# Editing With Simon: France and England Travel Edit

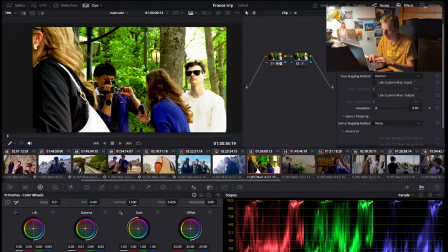(59:09)
And keeping with the green theme. Keep it more earth tones.
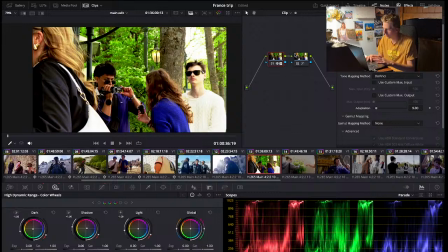That's not half bad.
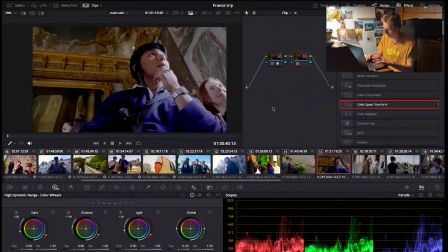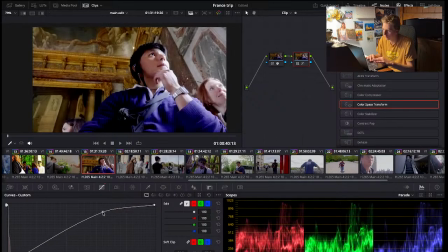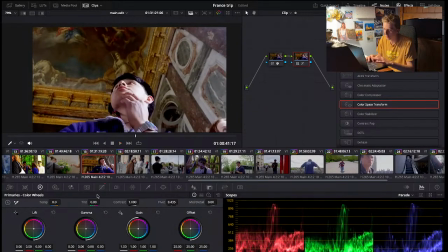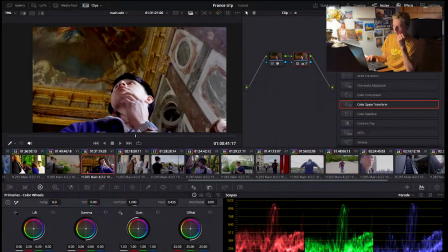(60:02)
So this clip, the ceiling is a little bit more darker than Joe here, who has some light on this side.
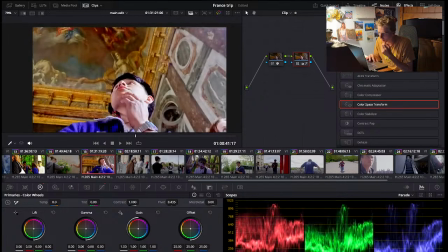(60:10)
So I don't want to darken the shadows too much so that we can't see the paintings on the ceiling.
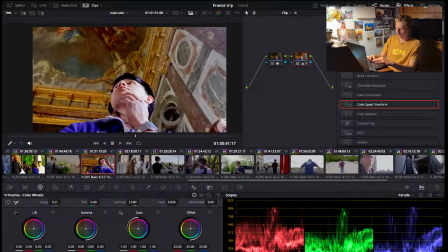(60:18)
But I want to make sure that nothing's overexposed. And add some color. Not too much, because I kind of like the color on the ceiling. I don't want to take away from that.
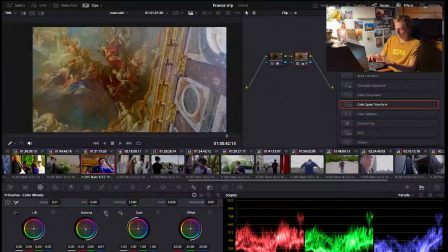(60:32)
I'll just try my best to kind of boost those colors.
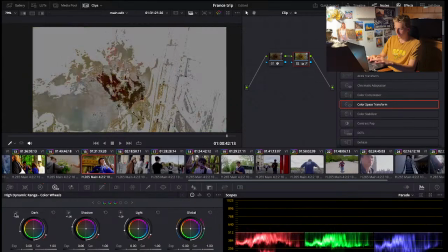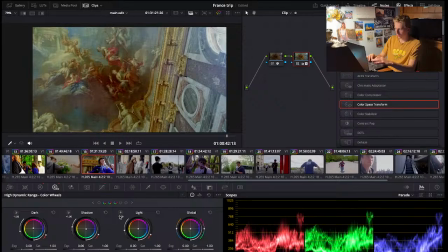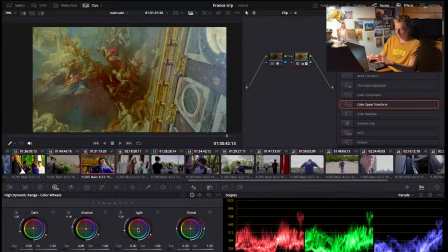Seems like a little bit too much. I just leave it the way it is.
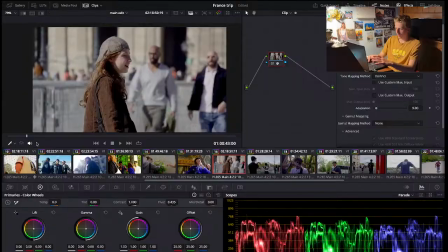(61:14)
Doesn't look too bad.
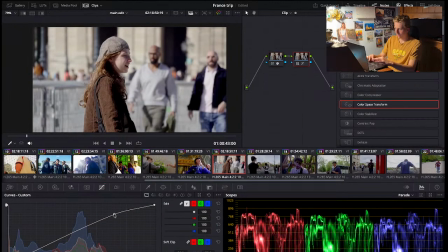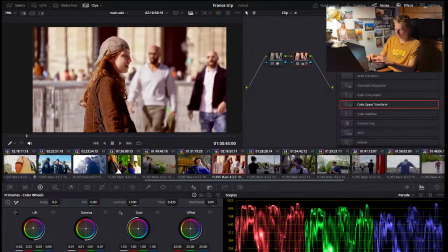Thank you for the heart emojis in the chat. Much appreciated.
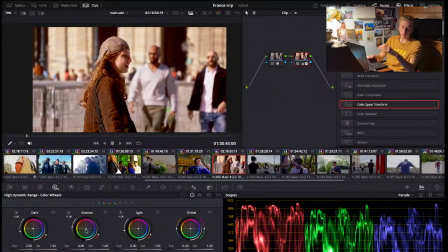(61:55)
Here I'm trying to make the orange tones not too vibrant, just enough to highlight the frame. So if I go too much, then the shadows kind of break out with the orange.
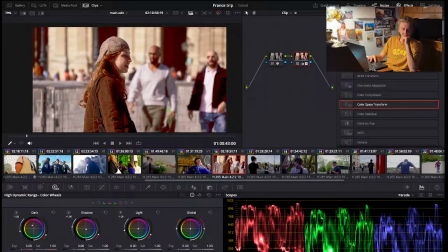I think that's very nice though. Simon, start clip farming.
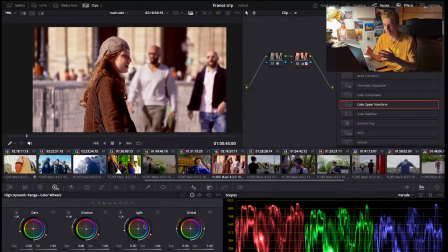(62:28)
Well, I am farming the clips, so if that counts, then there you go.
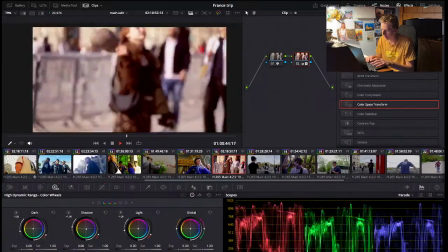(62:37)
I won't cry. I won't cry.
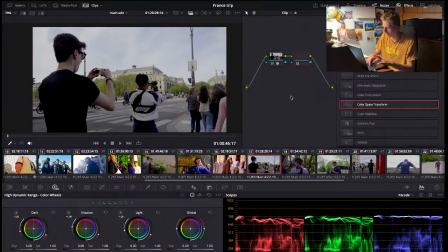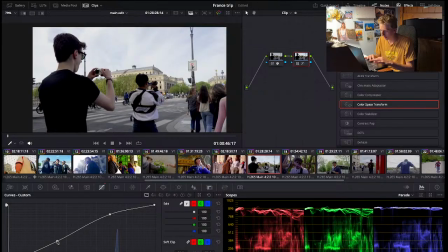(62:47)
This clip is a little bit more in the shadows, which makes the shadows more easily to adjust. I don't want to go too dark with them, so I'll bring a little bit more light, overexpose the image a little bit more.
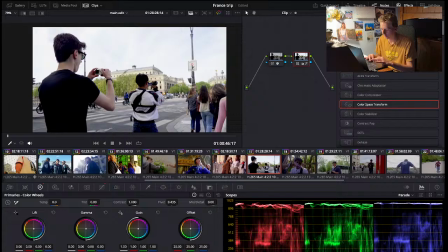And orange might be the vibe for this. A little bit of orange looks decent.